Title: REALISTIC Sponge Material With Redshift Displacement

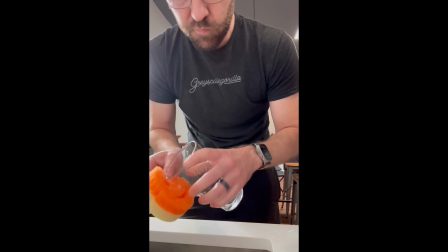(0:00)
Hey, it's Nick here from Greyscalegorilla. I was here the other day cleaning dishes at the office, and I looked down at my trusty scrub daddy and thought,
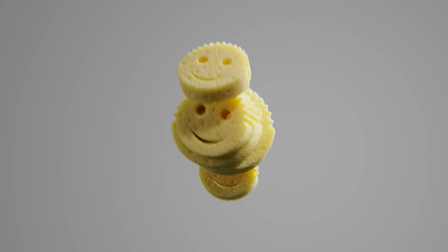(0:07)
I think our new textures may help make a sponge material like this. So, of course, I had to rush over, open up Cinema 4D, and play around with it. I got some pretty cool results using subsurface scattering, redshift displacement, and some of our new pattern textures inside of Greyscalegorilla Plus. So let's head on into Cinema 4D, and let's make some scrub daddies.
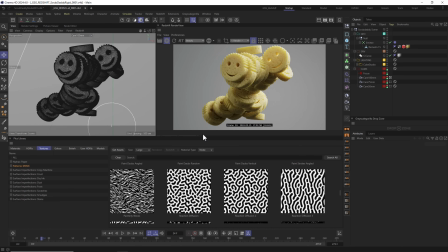(0:29)
So the original idea to make these scrub daddy sponges came from these patterns right here.
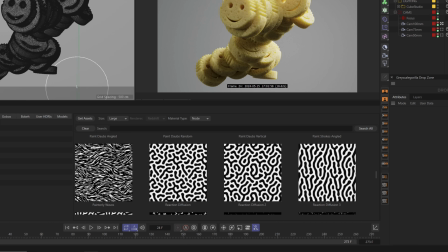(0:35)
These are some of our new patterns in the MSMC collection in our textures library. And specifically, these reaction diffusion kind of assets really give this kind of spongy coral kind of vibe. And I wanted to see if I could recreate a sponge with those in mind. So the first thing I needed to do was, of course, model a scrub daddy.
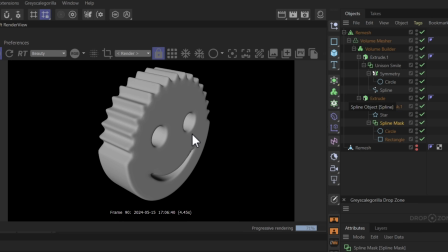(0:54)
Essentially, we have some extrudes and we've used the volume builder to
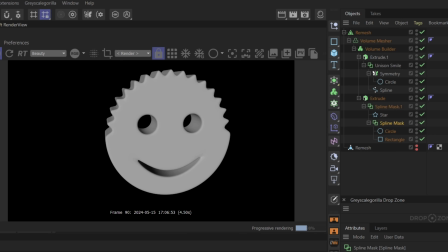(0:59)
subtract the eyeballs and the smile out of the basic shape. And you can see we use some spline masks here to build the basic shapes, build the general extrude for the outside of the body.
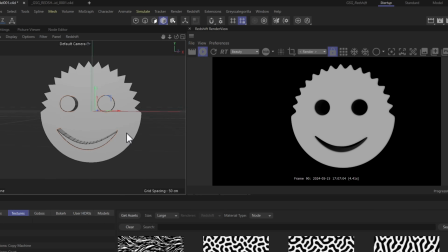(1:11)
And then of course we used another extrude to make just the eyeball and the two eyeballs and the smile.
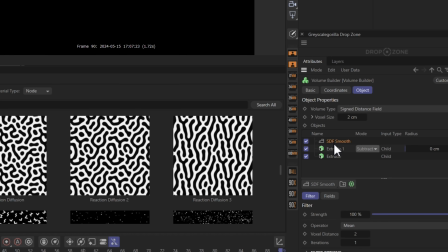(1:19)
I'll show you inside the volume builder where we have an SDF smooth on top, which smooths out the corners. And then we have our two extrudes, one subtracting from the other. So this one is our face, our eyeballs. And you see we have it to subtract from the main shape down below.
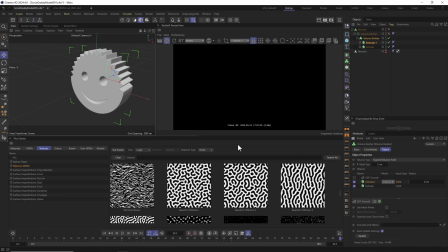(1:34)
If I turn these off, you can see we have the bottom shape, the subtraction of the eyeballs, and of course the SDF smooth.
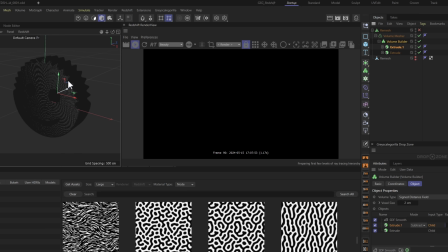(1:43)
Above that, we have the volume mesher, which creates all the mesh here for the scrub daddy.
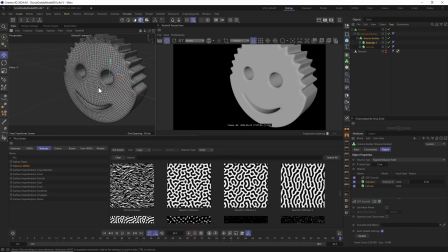(1:47)
And then we used remesh to create a lower poly version with way better geometry here.
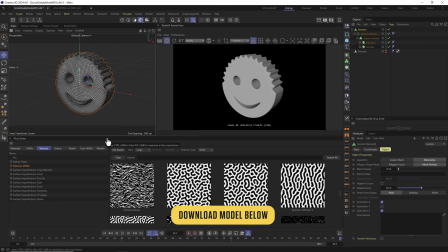(1:53)
And if you don't want to model your own scrub daddy, that's okay. You can go grab this model. You can click down below, find a link. It'll be down in the description or below this video, and you can grab this model and get started with the rest of the tutorial right away.
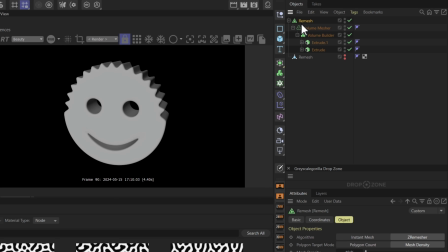(2:05)
Once we had a model we were happy with, I made it its own piece of geometry by right-clicking on remesh and going to current state to object. This turned it into a separate mesh that I could then bring into a new scene file and start all the dynamics and material process.
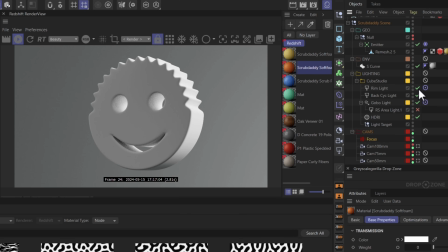(2:21)
Once I threw it into a new scene file, I added some basic lighting. I got a nice bright rim light. This always works great if you're working with subsurface materials like we're about to. We got a back psych light as well, which is just lighting our background. We have a gobo light that is lighting the front face and giving a little bit of shadow detail.
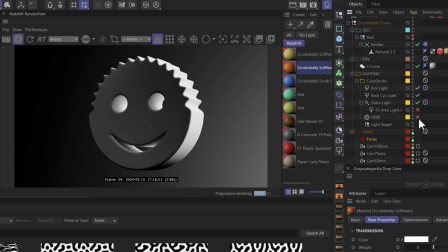(2:39)
And we also have an HDRI that's doing a lot of the heavy lifting with just the general brightness of our scene.
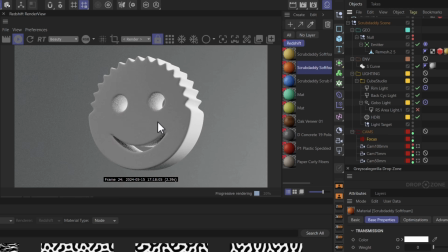(2:46)
We really want this bright for like a kitchen kind of vibe. Now here's the final sponge material and all of its subsurface glory, but I wanted to show you how to set something like this up from scratch.
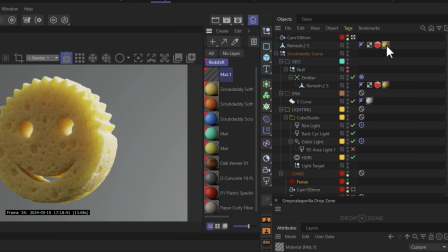(2:56)
So let's create a new redshift material and we'll delete this one for now.
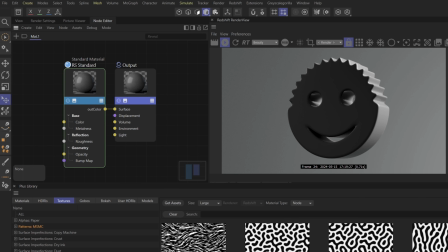(3:00)
And let's just add it to our remesh. I'm gonna double click the material and it should open in the node editor.
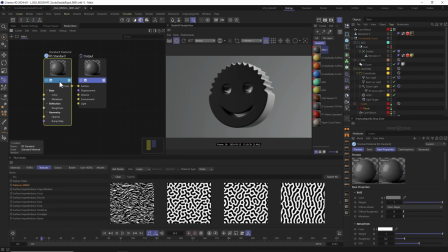(3:07)
From here, let's set up our basic subsurface material.
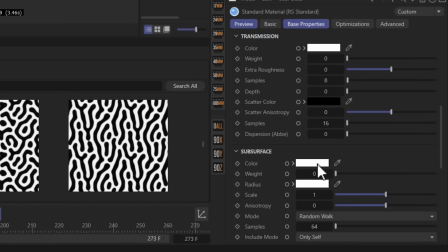(3:09)
Over in your attributes, scroll down to subsurface, click on color, and let's pick a nice, bright, buttery kind of yellow. This will act as our basic subsurface color. Once we have that, let's go to weight and just crank it all the way up for now.
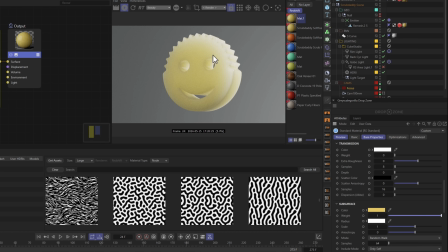(3:24)
You can see once we have this cranked, we're starting to get this beautiful subsurface scattering effect, which is really a major part of the sponge effect.
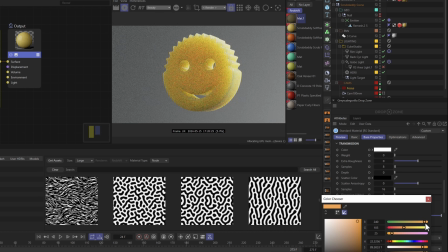(3:32)
Under radius, we're gonna pick a slightly brighter buttery color, and this is gonna be how the light is basically soaked into the material.
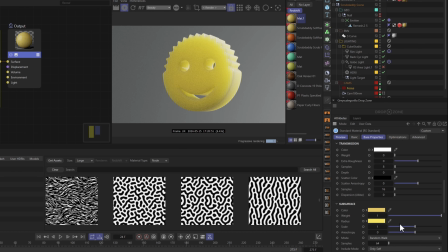(3:40)
Let's go ahead and pick a slightly brighter color and close it. Now this scale effect is super important.
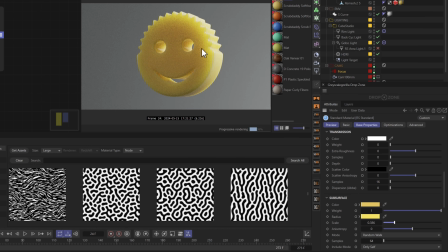(3:46)
You may wanna turn it down to allow less light to go through your object. I like this look where the light barely comes through, but it still looks like a sponge.
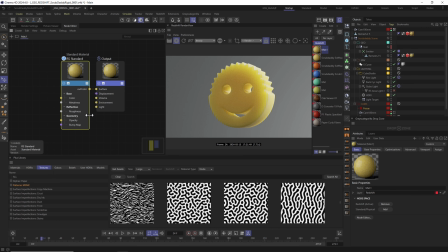(3:55)
Now, the most important part of this material is using displacement. We're gonna use displacement and some of these patterns from the MSMC collection under textures to create a sponge effect and then cut those little holes out of the sponge.